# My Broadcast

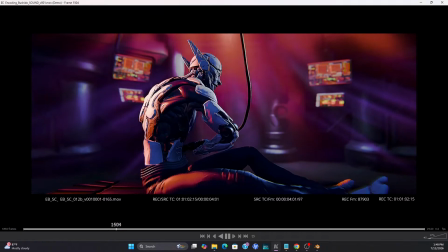[0:21]
Okay, well, if anybody's out there, this is going to be recorded for posterity, right?
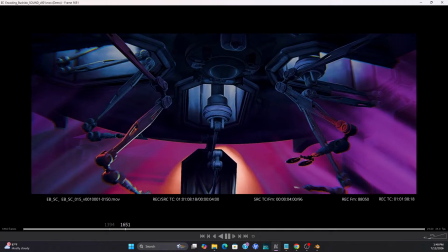[0:29]
So the short film's getting lit. It's pretty close.
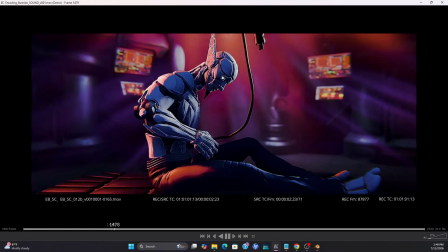[0:33]
This is a particular sequence in the beginning where I kind of started art directing the lighting from this sequence. Well, actually, it started from a different scene, but I abandoned an earlier look to go for this.
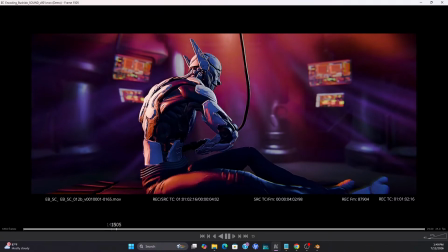[0:50]
I want to say painterly look, even though it's still full CG. I mean, you can tell this is an entirely CG project, but there are elements that I left in there, and I've talked about this a million times.
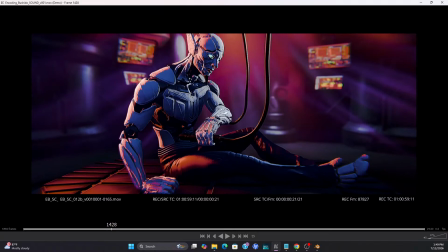[1:03]
But on the character itself, I left very rough, sculpted brush strokes in the geometry, and these are just normal maps on the surface here. I mean, that cause a lot of these little highlights and glints. And the actual geometry is extremely low.
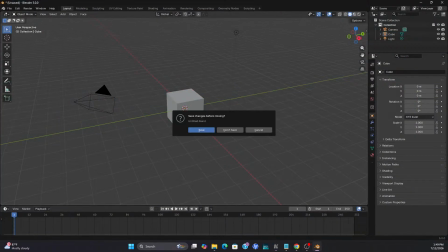[1:21]
I can open this scene, which is shot 12B.
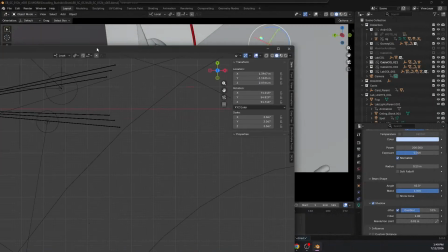[1:33]
I'm going to have to usually work in two different viewports.
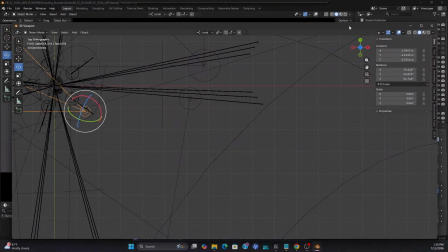[1:41]
Just move that one out of the way. So you have this giant 3D working viewport.
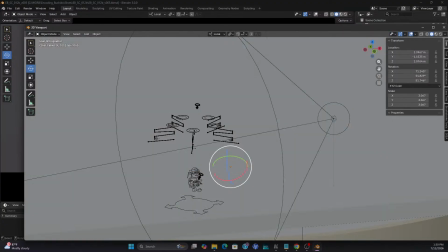[1:46]
It's usually in shaded view right now. I think I have geometry hidden and perspective turned off.
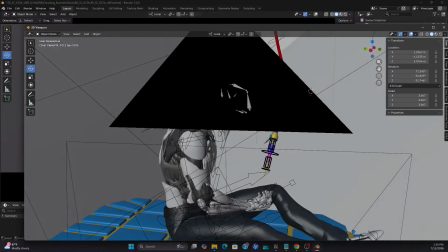[1:54]
And you can see character here, all its rigging and whatever, but I'll be working on my second monitor with this stuff.
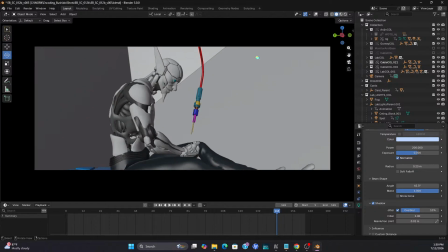[2:01]
And I always keep this, I love keeping one big as large as possible.
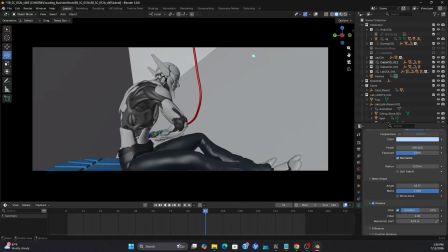[2:06]
You could reverse these as well, but I like keeping this one viewport kind of frozen, not locked to the 3D view at all. Uh, always view the camera. I know everybody does that.
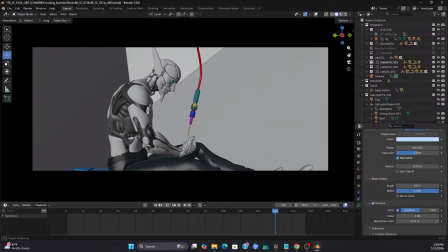[2:21]
It's not much of a, it's not much of a pro tip, is it? But force a habit.
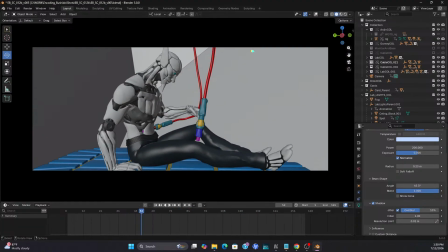[2:26]
You know, as nearsighted as I am, it's got to be. You hit the home key, fill the screen, take out all the
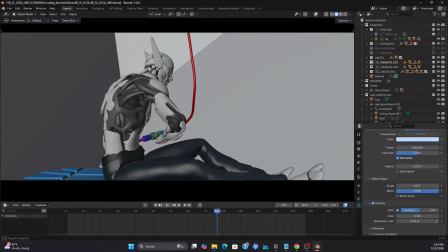[2:36]
view widgets from the monitor there. This becomes a really nice way to just view your animation, no matter what.
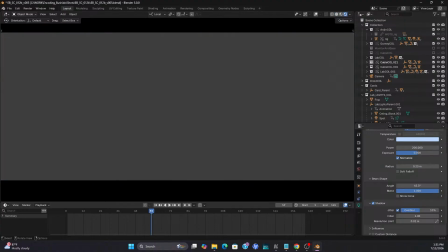[2:45]
Now you can see in the rendered view, I am using Eevee.
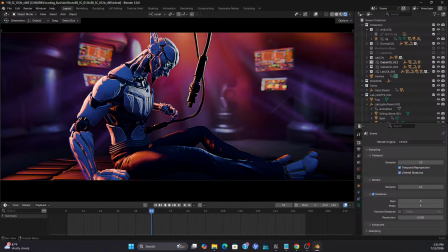[2:52]
Right now, the viewport's only shaded with 10 samples. I'm rendering at 64 just for a little speed. The real final renders of this, the absolute last pass, I may crank it up to, on certain shots, maybe 128 to 256 samples.
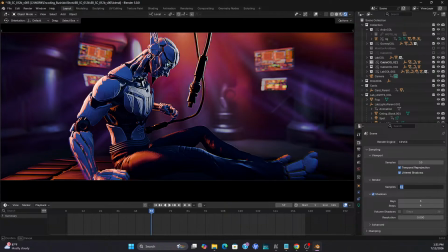[3:07]
And really that becomes sort of superfluous, at some point, with the depth of field turned on. I mean, there's no need for sharpness and any of the details back here. Some of these monitors I get very close to and they have that moire pattern, and you know the drill.
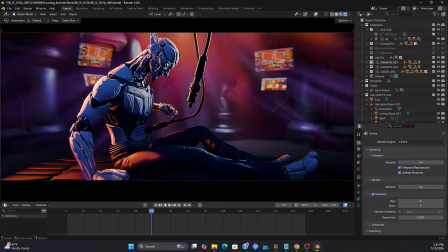[3:24]
That stuff buzzes if you don't sample it high enough. You can already see,
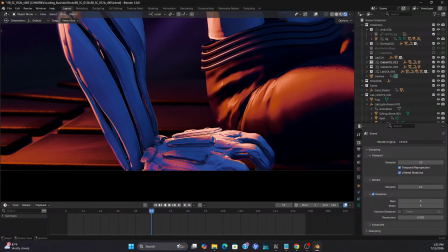[3:30]
when you get closer to some of these details, extra sampling will really help this kind of stuff.
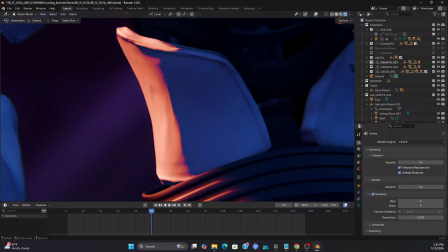[3:37]
But what I really loved about this particular look, which is a really simple compositor setup in
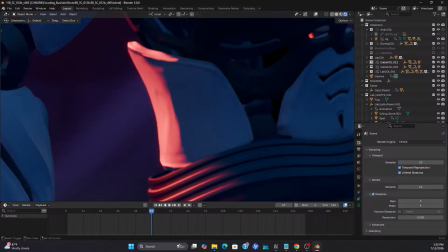[3:45]
Blender, is that it takes this, which is the normal lit view, which was already kind of cool with,
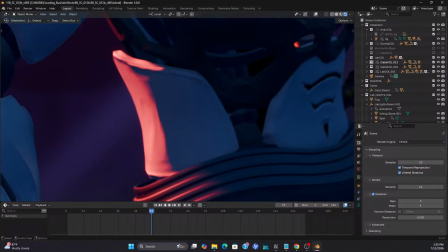[3:52]
the normal map working on it to disturb these edges so they're not so CG smooth. It already turned them into something like a paint stroke, right? With a harsh enough lighting pass and a few different lighting settings, and maybe I'll go through those here today.
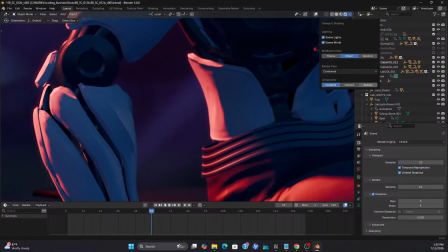[4:11]
But the compositor just kicks up all of this extra edge detail,
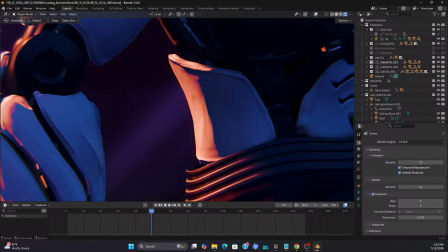[4:18]
and it really accentuates the borders between a lot of this harsher lighting.